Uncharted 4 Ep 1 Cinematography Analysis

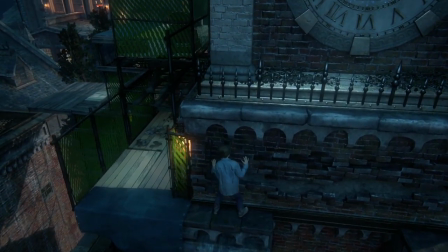20:47 I was also terrified of heights. So I guess that's sort of a null point. Did you guys do that? Ever like, hey, let's just jump around on roofs, like parkour.
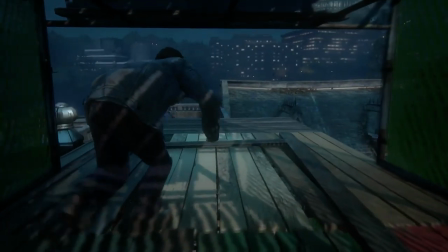20:56 it's a jump coming up okay
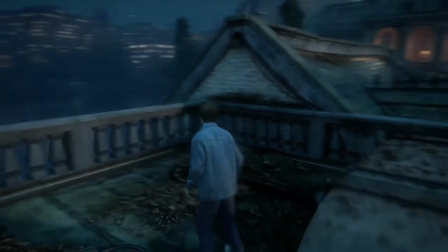21:00 makes sense how Nate got into it his older brother kind of not made him but like encouraged it I guess you could say it runs in their blood
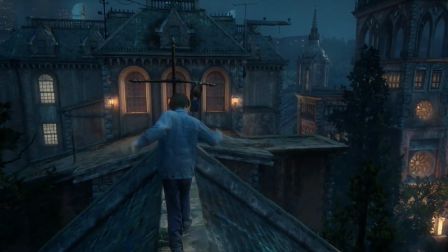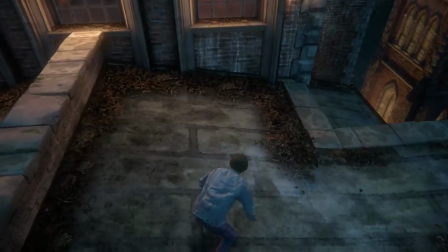21:16 the Catholic guilt runs strong
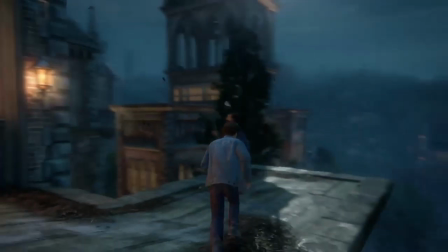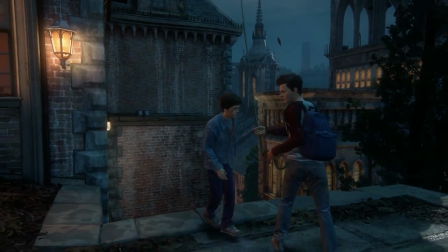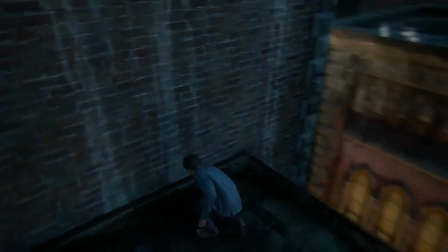21:29 you'll notice again the blue and orange theme you'll see it a lot in this game color palette excuse me nothing I'm
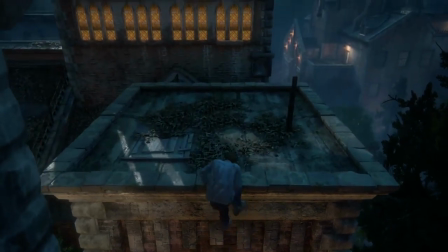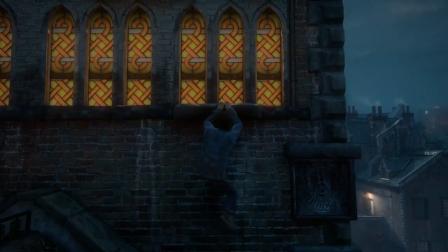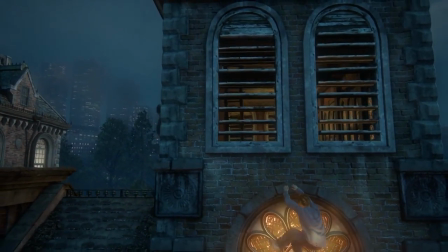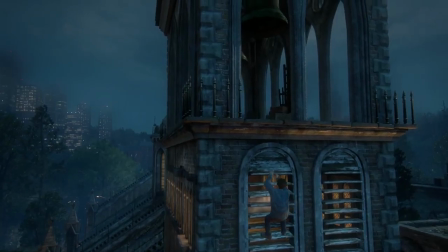21:52 gonna let the city there and do you guys know sure I've researched that
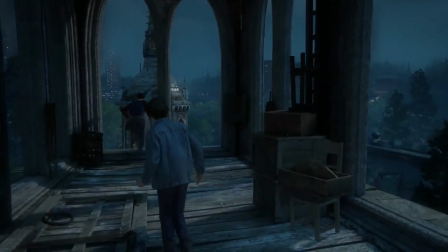21:59 It's a nice view, huh? Yeah. Not bad.
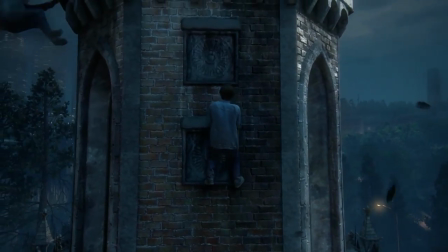22:06 Have you ever been up here before? This particular one? No. But you do know where you're going, right?
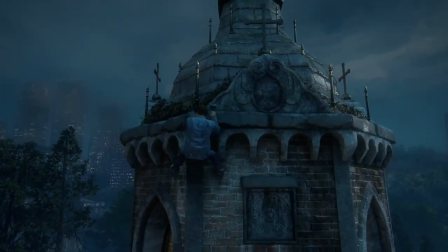22:13 More or less.
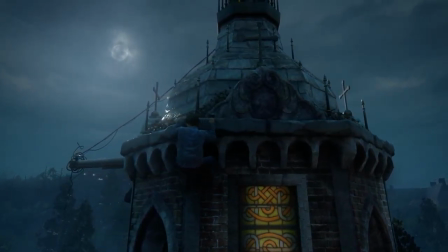22:17 Oh, Sam, you like to live off the cuff. No one can hold you down, that's for sure.
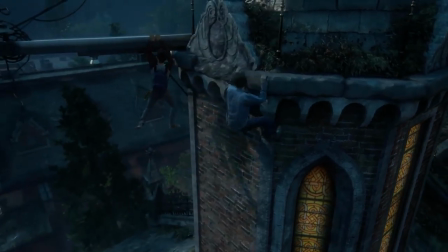22:23 I'm here and you watch me.
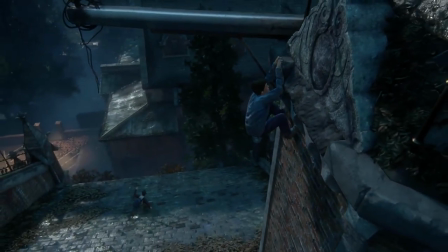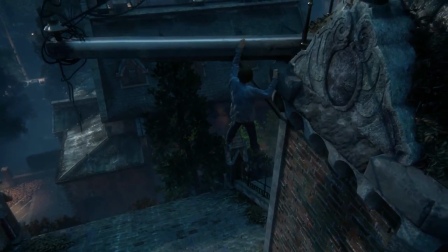22:32 Your turn.
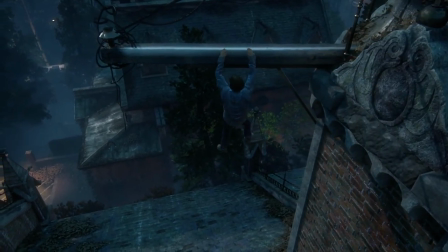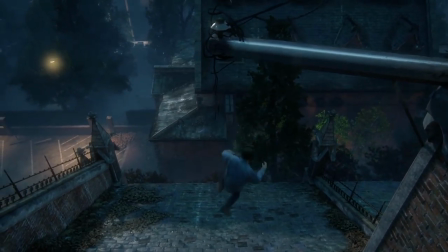22:38 I like the self-talk they make Nate have. I would definitely need some self-talk.
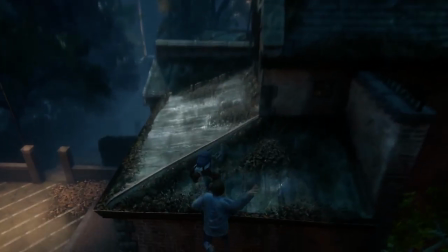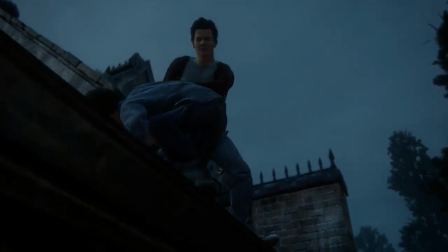22:48 You're very cavalier with your brother's life, Sam. I don't know. I guess you're 15, I'll forgive you.
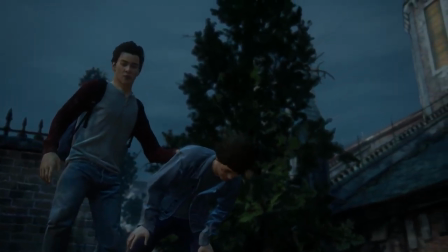22:55 I did it.
You're 14 or whatever you're supposed to be.
Of course you did.
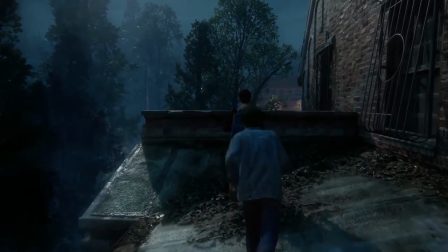23:00 Of course you did. I feel like he's telling that more to himself than to comfort Nate, but whatever.
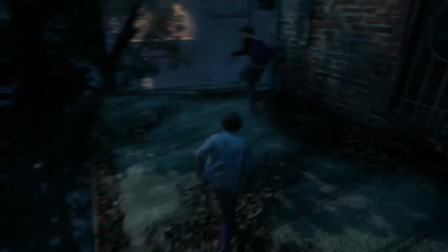23:06 Follow me.
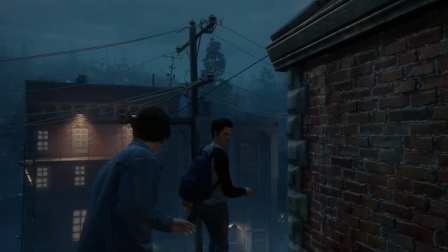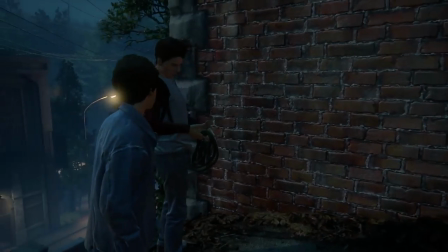23:13 You know what, how about you take this one?
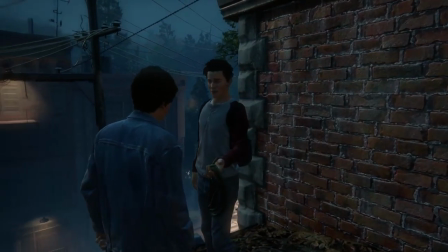23:21 Really? Yeah, really. I'll follow you and leave.
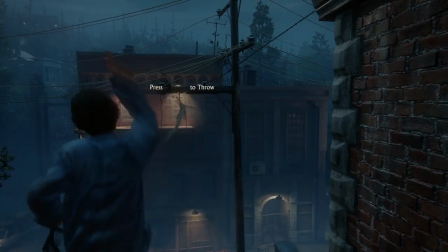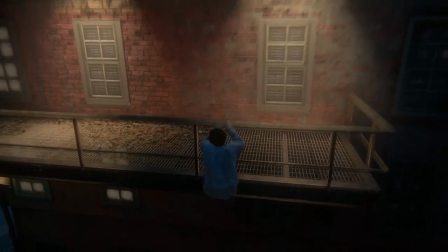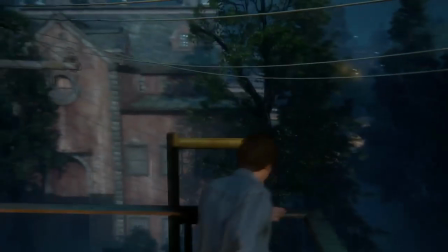23:36 Heh. Okay.
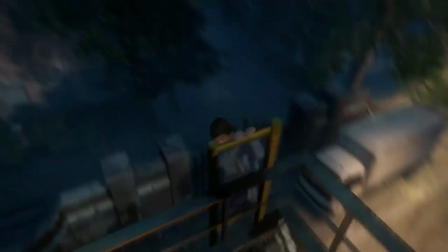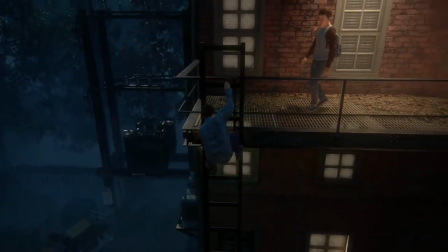23:43 Now I'm going to head down.
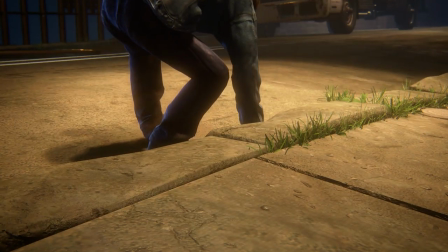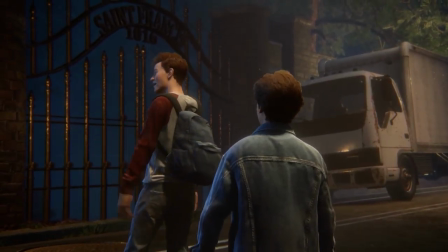23:54 Just like that, we're out. Alright.
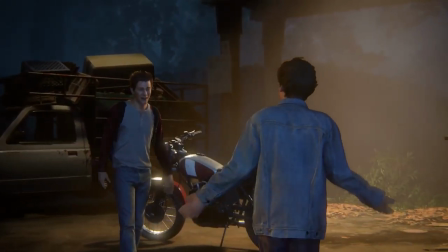24:01 So you'll notice in a divided theme again, not quite yet, but in just a couple. a couple seconds here,
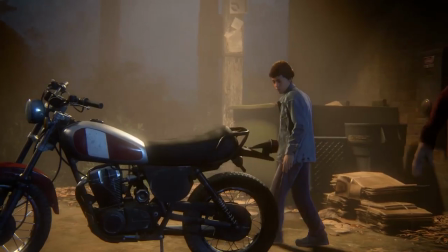24:08 between the color palette and how Nathan and Sam actually stand.
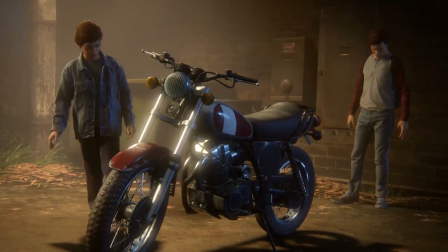24:13 They stand on opposite sides of the bike. Just right about now they're going to be ending up.
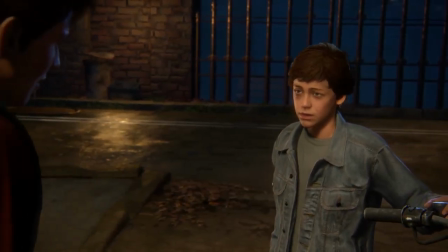24:20 And you'll notice that Nate is in red, or excuse me, in orange, that kind of passion, that anger.
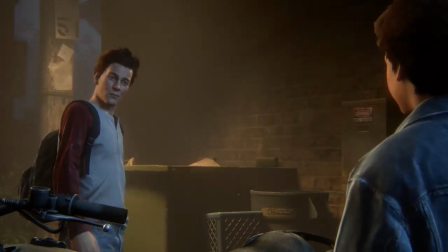24:30 And he's on the opposite side of the bike. And then Sam's in blue, that sort of depressed feeling.
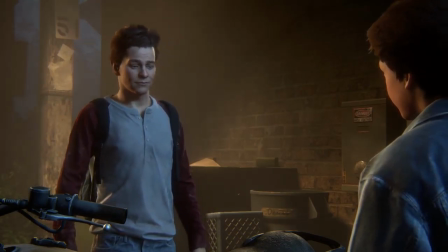24:36 He knows he's going to have to leave Nate, and he's sad about it. He doesn't really want to.
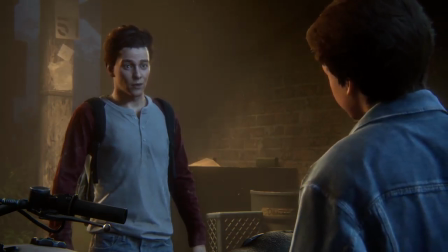24:40 So he's in the blue, and Nate's in the orange because he's upset and angry.
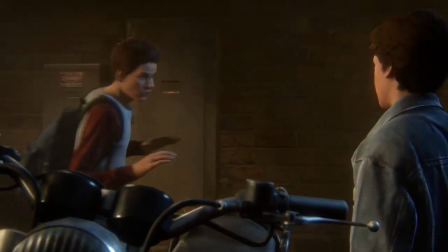24:50 And then you'll see that Sam's face now is...
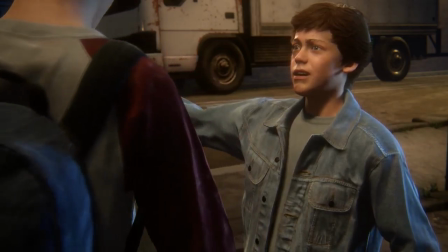25:00 Sorry. Right about...
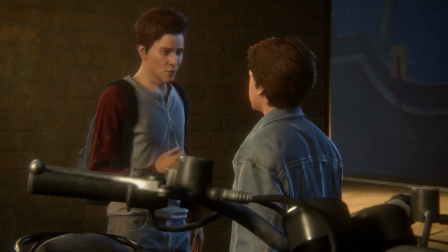25:03 Now is divided because he's upset with Nathan that he doesn't understand him He's also sad that he has to leave him.
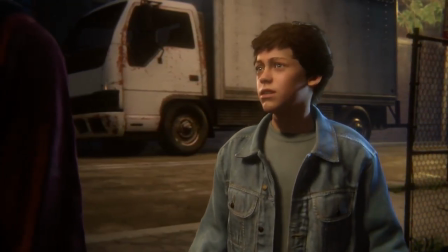25:10 So it's kind of angry. He has a division across his face He's torn he doesn't really want to leave Nathan But he feels
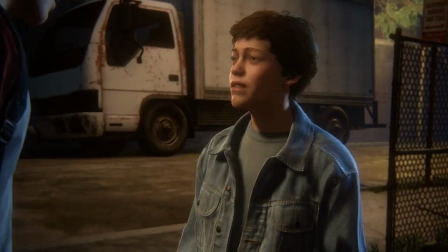25:16 like he has to help provide for him and you see that in the lighting on his face It's the best thing for you right now,
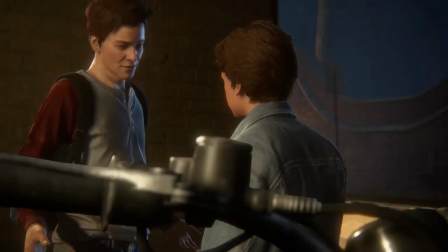25:21 all right? You just gotta trust me on that one. It's not fair.
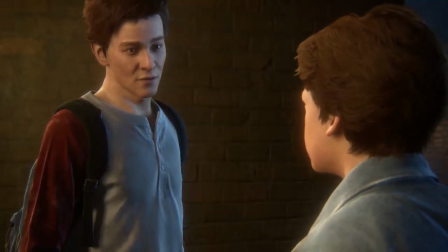25:28 Yeah. Nothing about our lives has been fair.
Yep, and you'll see that division really emphasized right here.
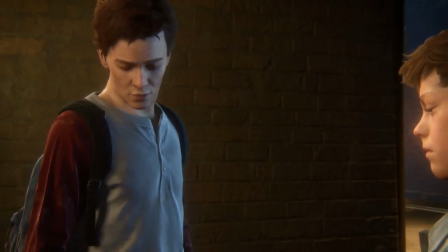25:35 That blue and yellow. Excuse me, blue and orange. Gosh, I can't see the colors, right?
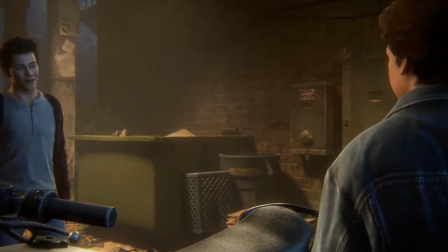25:41 You'll also notice right in between them, the brothers, in the background is this danger high voltage.
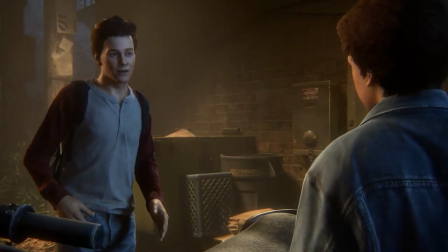25:47 so the path they're about to take you know I mean they didn't have to put that danger of high voltage there could have just been a brick wall
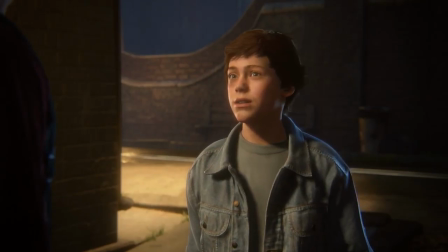25:54 but I think Naughty Duck put it there because it's like the path they're about to take is going to be dangerous sort of a foreshadowing
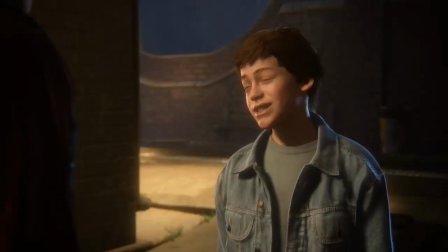26:01 what do you say we go and get it back you steal it it's not stealing if it was ours the beginning I'm pretty sure the cops aren't going to see it that way well then let's not get caught
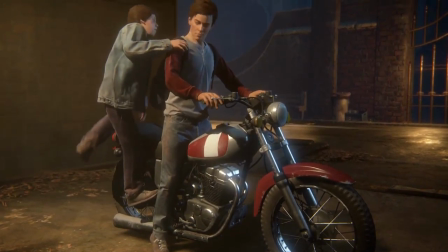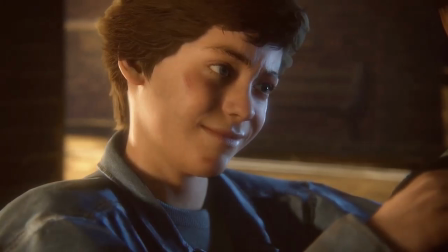26:18 you ready for this Hell, Nate's face is divided again.
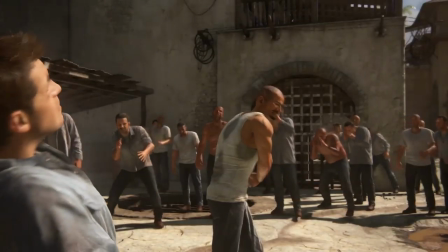26:24 And I love that transition. It does it so well with the black eye on his face, like 10, 20 years later, whatever it's supposed to be.
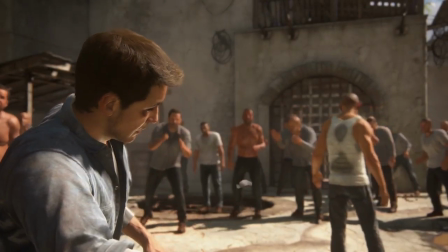26:34 And then you'll see Nate's again in that blue denim jacket, just like he was in the previous scene.
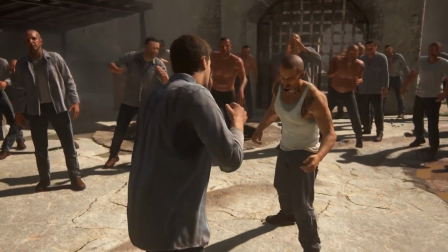26:40 So it transitions really smoothly from the past to more of the, closer to the present.
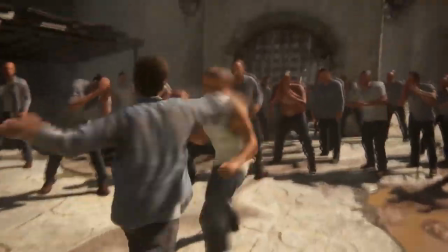26:45 But, um,
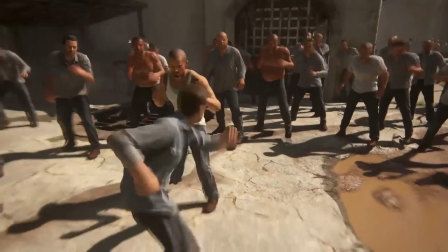26:49 you kind of get the idea that, uh, Sam's still around because he's wearing a blue denim jacket because normally Nate wears thermals,
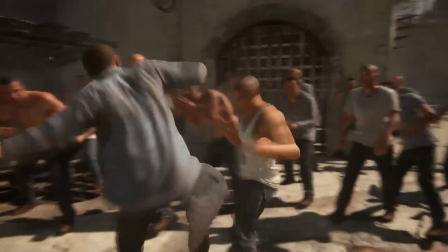26:55 but right now he's in blue denim and his brother's around.
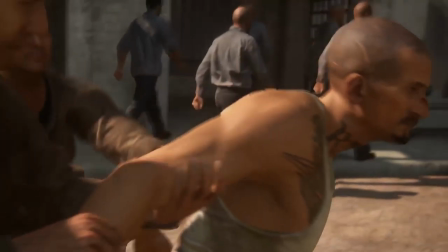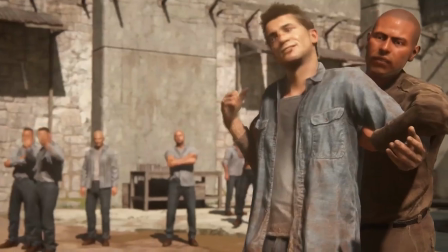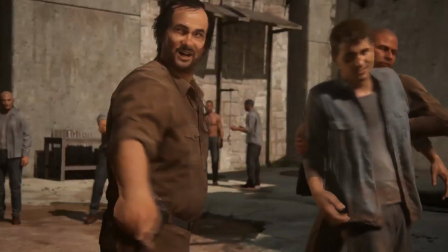27:11 Nate, you were like two inches taller than him.
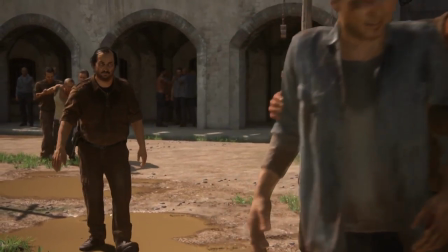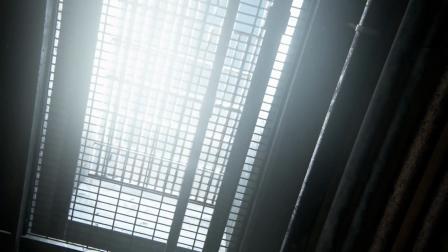27:19 My Spanish is so rusty, I do not remember most of that.
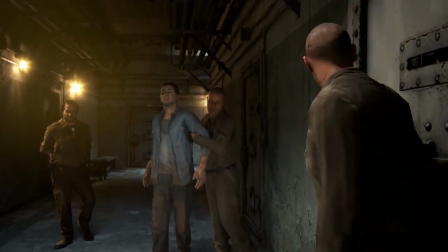27:27 Moth in the Flame again.
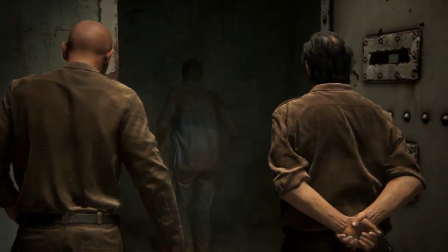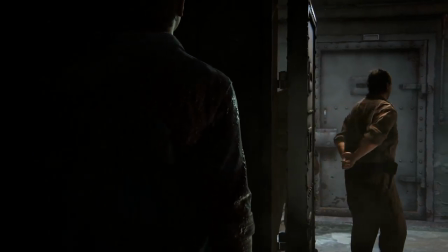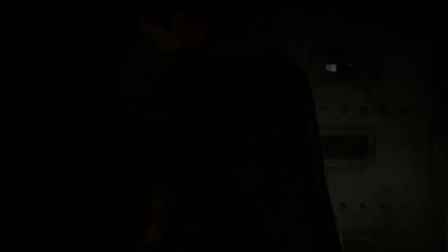27:42 So I love this transition. it goes from
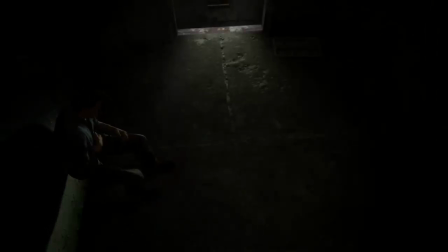27:47 Nate being beaten and he's in this dark solitary sort of, like I keep mentioning the word abyss but he's in this sort of dark abyss crumpled and alone in his thoughts
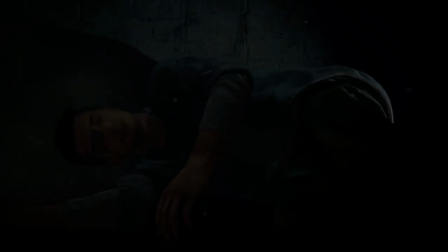28:00 he's literally on the floor is he dead,
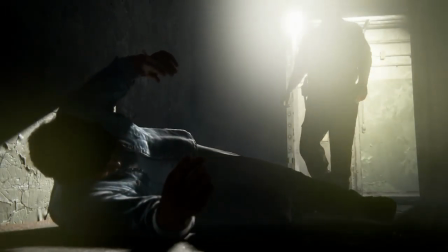28:03 is he not and get this image of this looming shadowy figure over him not good
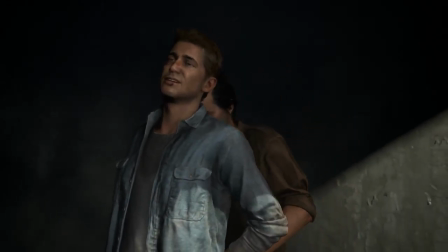28:12 that texture on that wall, the paint peeling off. That's amazing. Haughty dog, you do such a good job.
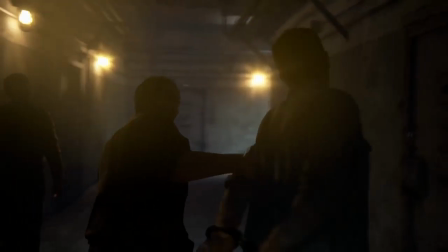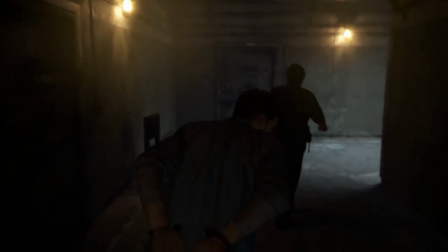28:26 All right.
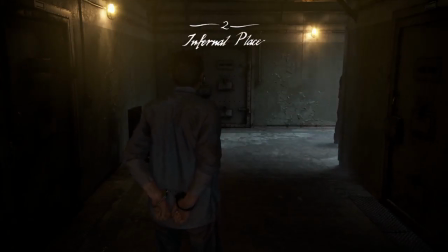28:30 So I'm going to end it here for right now as my first playthrough. Thank you for listening. I hope you continue to watch and maybe even subscribe and like my videos. Have a great week. Bye.